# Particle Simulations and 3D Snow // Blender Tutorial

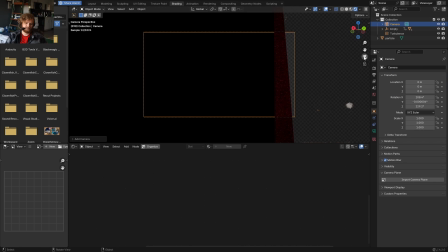742s
You throw in an ambient occlusion pass, like it's over. It's going to look good. So I'm going to pick a frame I like maybe, I don't know, this one.
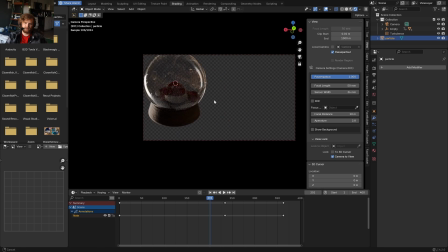749s
Pick an angle that has, I don't know, a good vibe. This kind of has a good vibe, as it were.
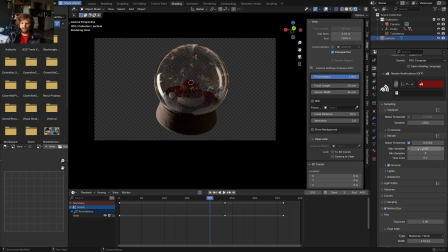754s
And the rest is really compositing. So let's get this thing rendering. It's glass, so we want more samples, denoise, whatever.
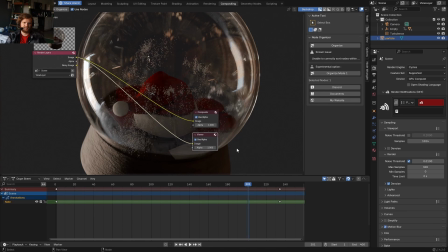761s
Hit render. I don't really have like a scene, like a table or anything that this exists on, so I'm just going to kind of do it on the fly like the rest of this tutorial.
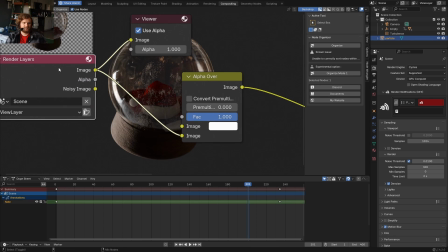768s
I want to put this over a background. So alpha over lets me take this image and put it over while keeping the alpha channel some color.
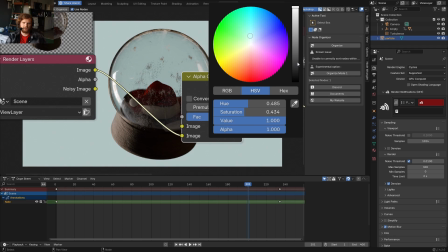775s
I'm going to go for kind of like a bluish green Christmassy color, make it way darker and way less saturated.
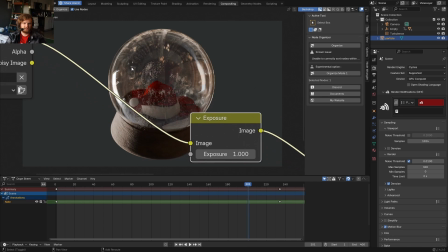780s
Okay, let's stick with this. I'm going to add a bit of exposure. Let's take the gamma, which isn't contrast, but I'm going to think of it that way.
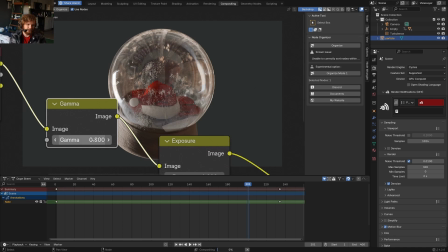786s
As I increase this, that's the opposite vibe. I want this to be yuck. I want this to be a bit lower. And that's going to make it, I don't know, it just brightens it up and makes it a little less dreary.
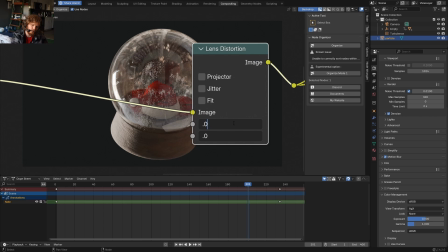795s
Let's do the classic lens distortion everybody does. So I like 0.01 on both. It's going to curve the image a little and add just a tiny bit of chromatic aberration.
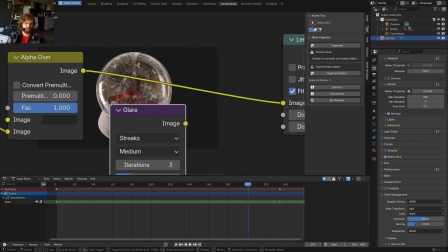803s
So I don't know if you can tell, but it's there. Other boring tricks, you can throw in a bit of glow or glare, which will admittedly give it a lot of visual interest.
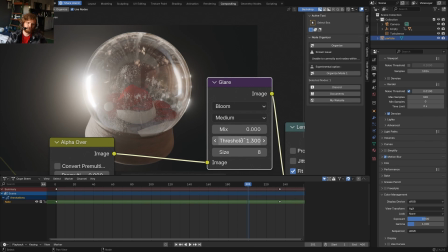810s
So I'm going to set this to bloom. And because I'm not a monster, I'm going to bring up the threshold. So less, it takes more for something to be bright enough to emit light or a glare. And then for the mix, you bring it close to -1. The reason for this is -1 is no glare. 1 is only glare. So when you go to like -0.9, you have just a tiny bit of glare.
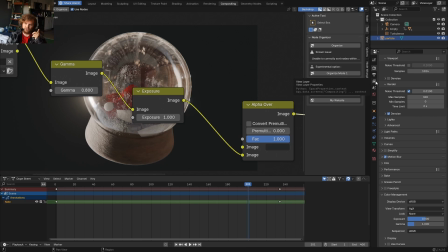829s
Other tricks. I love ambient occlusion. I was just talking about this. So in the view layer, enable ambient occlusion. I don't care about any other pass. I just love it so. And what ambient occlusion looks like is essentially that.
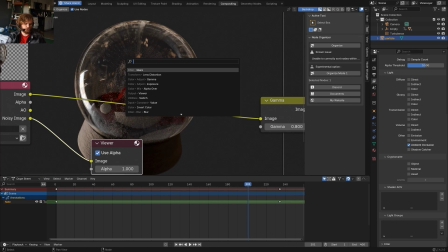841s
So you take the image. This might be a bit tricky with the alpha, but let's see. You take the image. We're then going to overlay the ambient occlusion. So one after another. You take this. You set it to multiply.
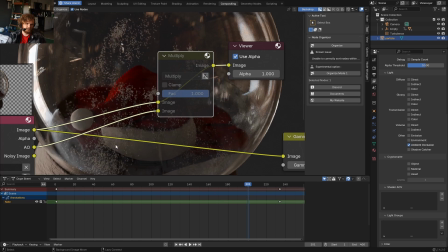851s
So let's see. This is before and after. A little hard to tell, but let's zoom in. Before, after.
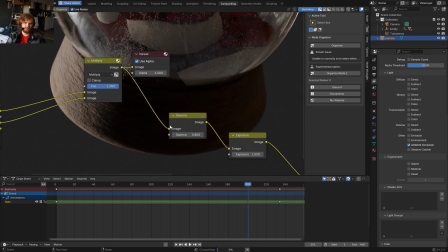857s
Just kind of darkens parts of it, gives it a bit more dimensionality. If we have a camera, then so too can we have depth of field.
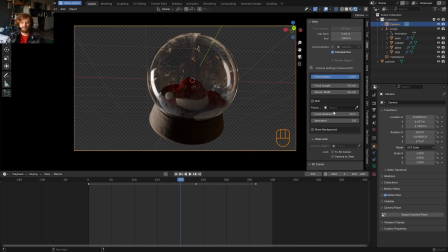862s
So in my camera settings, by the way, I have an add-on I made called Camera Tab that puts it here instead of here. I prefer it. Either way, you enable depth of field. You say, what do I want to focus on? Well, actually, the empty is perfect because it moves with our object. It is the motion of our object. And you bring down the aperture to non-realistic levels.
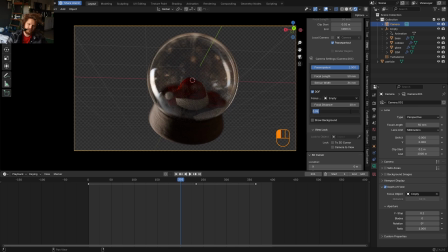880s
So as you get really tiny, it's just whack. But even a lot of whack can make a good snack.
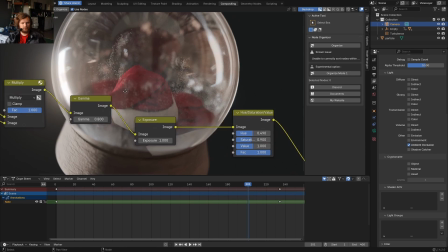884s
Render. Other than that, you always want to throw a slight blur onto your renders.
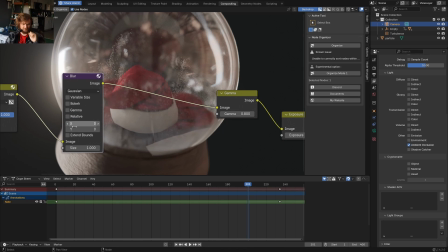890s
The reason for this is like infinitely sharp images, not very realistic. So even a pixel blur of like 2 will help.
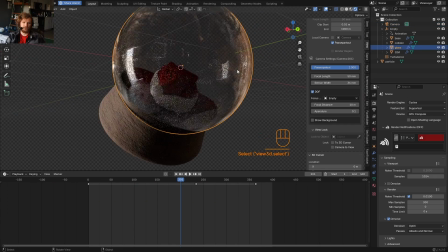896s
And then final thing, I swear, is the quality of the glass is something we can change. It has an outer shell and an inner shell.
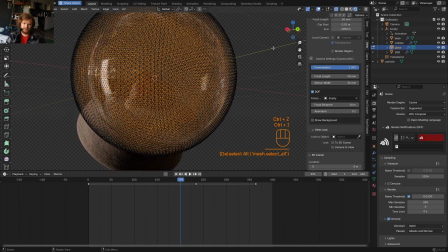901s
So if I take that inner shell, okay, follow me here. I take it and I scale it up or down.
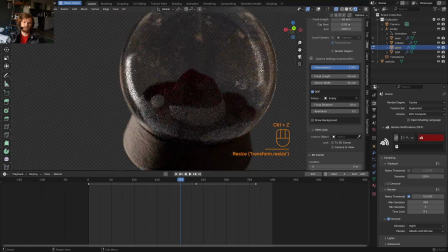907s
Effectively, what's happening is I change the thickness of the glass. So you can use that for or not for your advantage.
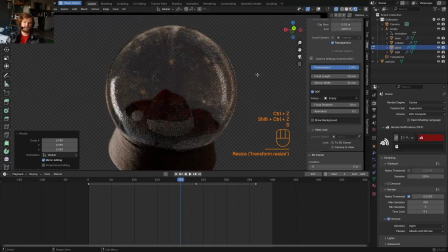912s
So this is before, this is after. This is just if you want to make the glass look a little less thick, because I guess it would be pretty thin in reality.
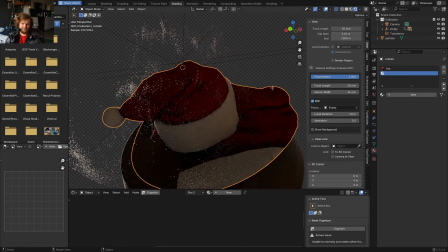919s
Oh yeah, and for some reason I didn't notice that the material kind of broke. No worries. That might have been something you're like screaming at, like the fucking snow, look at it.
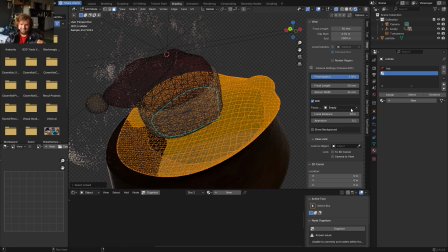927s
But I didn't see it. Click L to select all the linked things in this island. That is the snow. For that, I'm going to make a material.
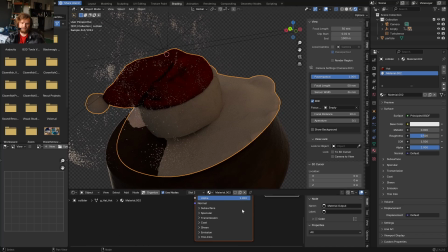933s
I'm going to assign it so that anything I make here will affect only that section.
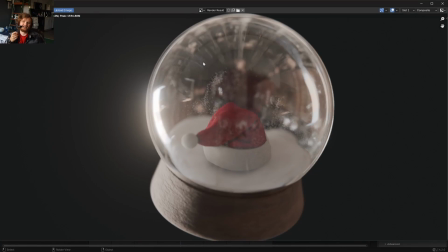938s
And yeah, that is what was missing. there was no snow. And there you go. That is your tutorial. You can get files on Patreon. You can do whatever you want. I'm, for example, I'm going to leave. That is one thing I can do. Hope you enjoyed. Hope you learned something.